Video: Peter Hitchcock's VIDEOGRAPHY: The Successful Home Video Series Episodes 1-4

Now, some viewfinders are more forgiving than others, but in this case, if I have the camera at that, I can't even see the viewfinder at all at that angle. So look straight down the barrel. Then use it with this eye. That's the way the camera was designed. And to start with, close your other eye. Although it's a great skill to learn to open that other eye periodically if you're, say, waiting for someone to walk into your frame and you don't want to know where they are. It's a darn good skill, and it's pretty weird, actually. Now, you don't have to use your viewfinder like this, up at eye level straight. Most all of them at least tilt up so that you can get down to, say, a kid's level. It's also a much more stable way to hold the camera, I find. Some viewfinders actually tilt down for getting those high shots, and this one does something I'd never seen before. It comes off. In case you want to get those high shots. This is mighty bizarre, I'll tell you. Now, in the viewfinder screen on that little video monitor, there's all sorts of information. It's going to tell you if you're recording or not recording, and if the battery's low, and the time and date superimposition, and just about anything can show up in a viewfinder. In the good old days,
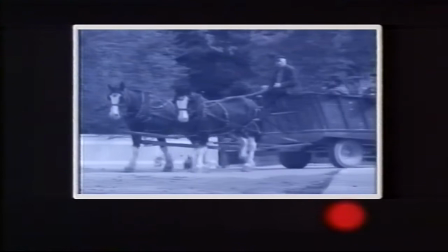video viewfinders had a simple red light that showed you whether or not you're recording.
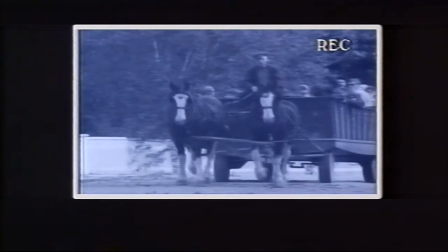Today, the light's been replaced with on-screen graphics that indicate recording, whether the autofocus is turned on, and sometimes the zone of active autofocus.
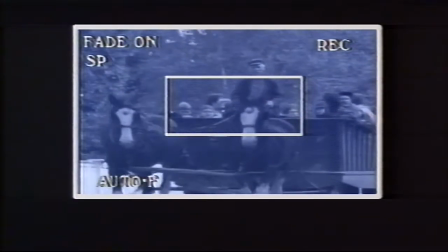As well, you get the status of the fader, the tape speed, and if the color balance has been set for daylight, fluorescent, or tungsten.
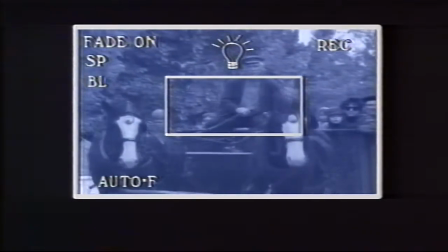The viewfinder will also indicate backlight status, digital effect status, shutter speed if not normal,
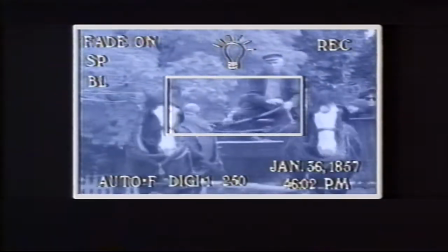and of course, the time and the date, which never seems to be set quite right.
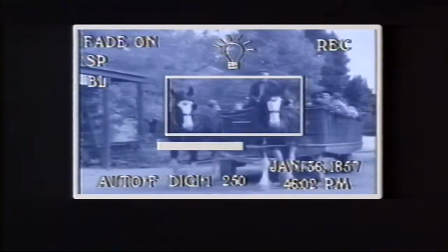Some viewfinders even display sound recording levels. and mine has a hilariously phrased warning that the battery is dead.
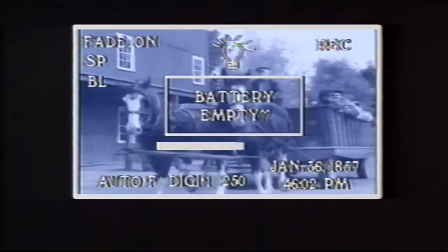Best of all, if you can figure out how to turn off most of the graphics, you can even see the picture that you're recording.
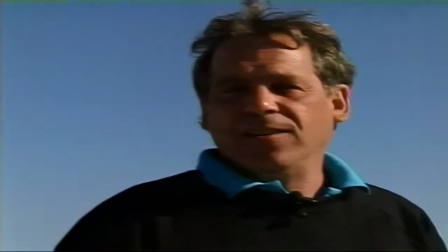Normally when we're out shooting, we use that free light in the sky, the sun. Normally we don't pay much attention to its position, but watch this.
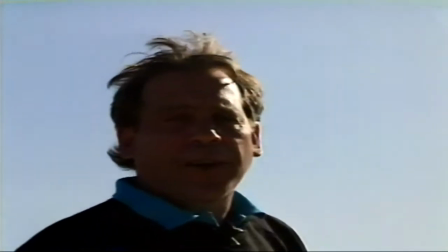I'm going to go a full 360 degrees around.
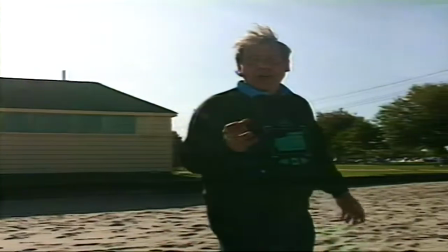Notice how the mood and the quality of the picture changes depending on the relative position of the sun, the camera, and the subject.
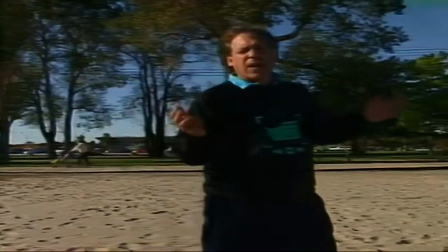You'll notice if you're shooting on the water that the color of the water will change. The color of the sky may change.
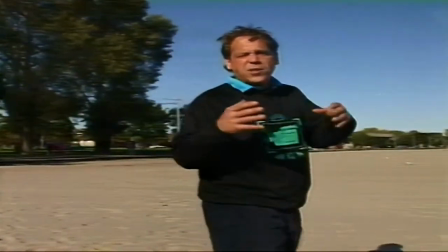And it's amazing the range of things you can create just with your position.
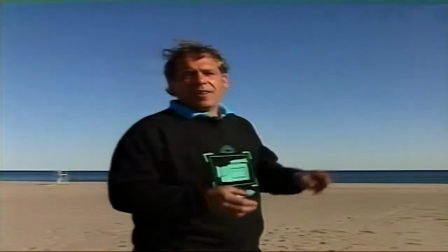Normally we tend to get focused on what we're shooting and not really pay attention to the angle of the sun, but you can go a lot further if you just take a look around.
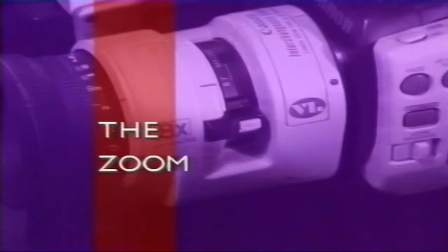All consumer camcorders offer some sort of a zoom lens. The rule of thumb for the zoom lens is don't use it. You might remember older television cameras that had the 3 or 4 lenses on the front, and the camera person had to select the correct one for the shot they wanted. The intention of the zoom lens originally was to merely automate this into a smooth, infinite series of lenses. And you'll probably do a lot better photography if you think of your zoom as a collection of lenses. Like all collections of lenses, the ones that offer the most magnification also have the most critical focus. So the way to use the zoom is to zoom all the way into the subject, focus, and then zoom out to the shot you want. As long as the distance stays constant between the subject and the camera, the zoom will then track its focus throughout its entire range. Now you can capitalize on the reverse of all of this if the subject, say, starts to walk towards you. If you subtly zoom out to keep the shot size the same, the lens focus will also become less critical at the same time, so you don't have to worry about it.
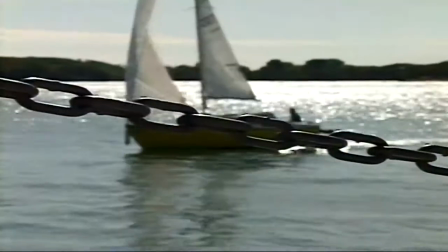Now, there are some ways to use a zoom lens properly for effect. When you zoom to a more telephoto position, the focus becomes more critical.
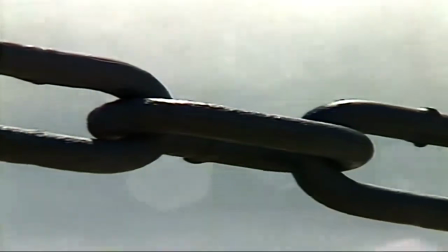You can use this effect to help the foreground subject stand out.
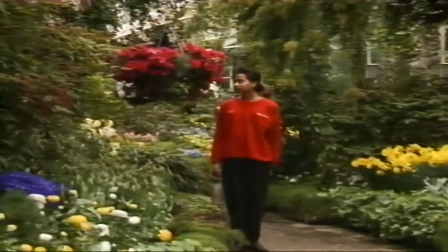A zoom can help single out a subject or object and tell the viewer where you want them to look.
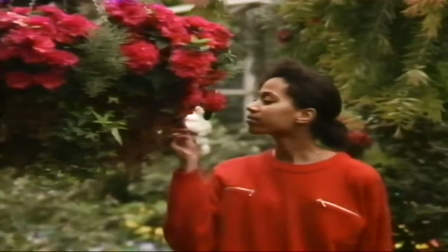But in the time you're zooming, you could have had several different, more interesting shots.
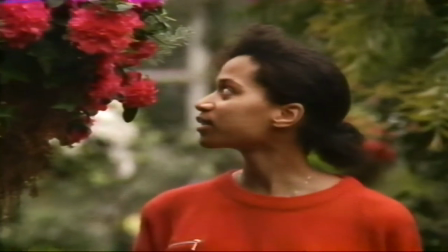Use the zoom sparingly.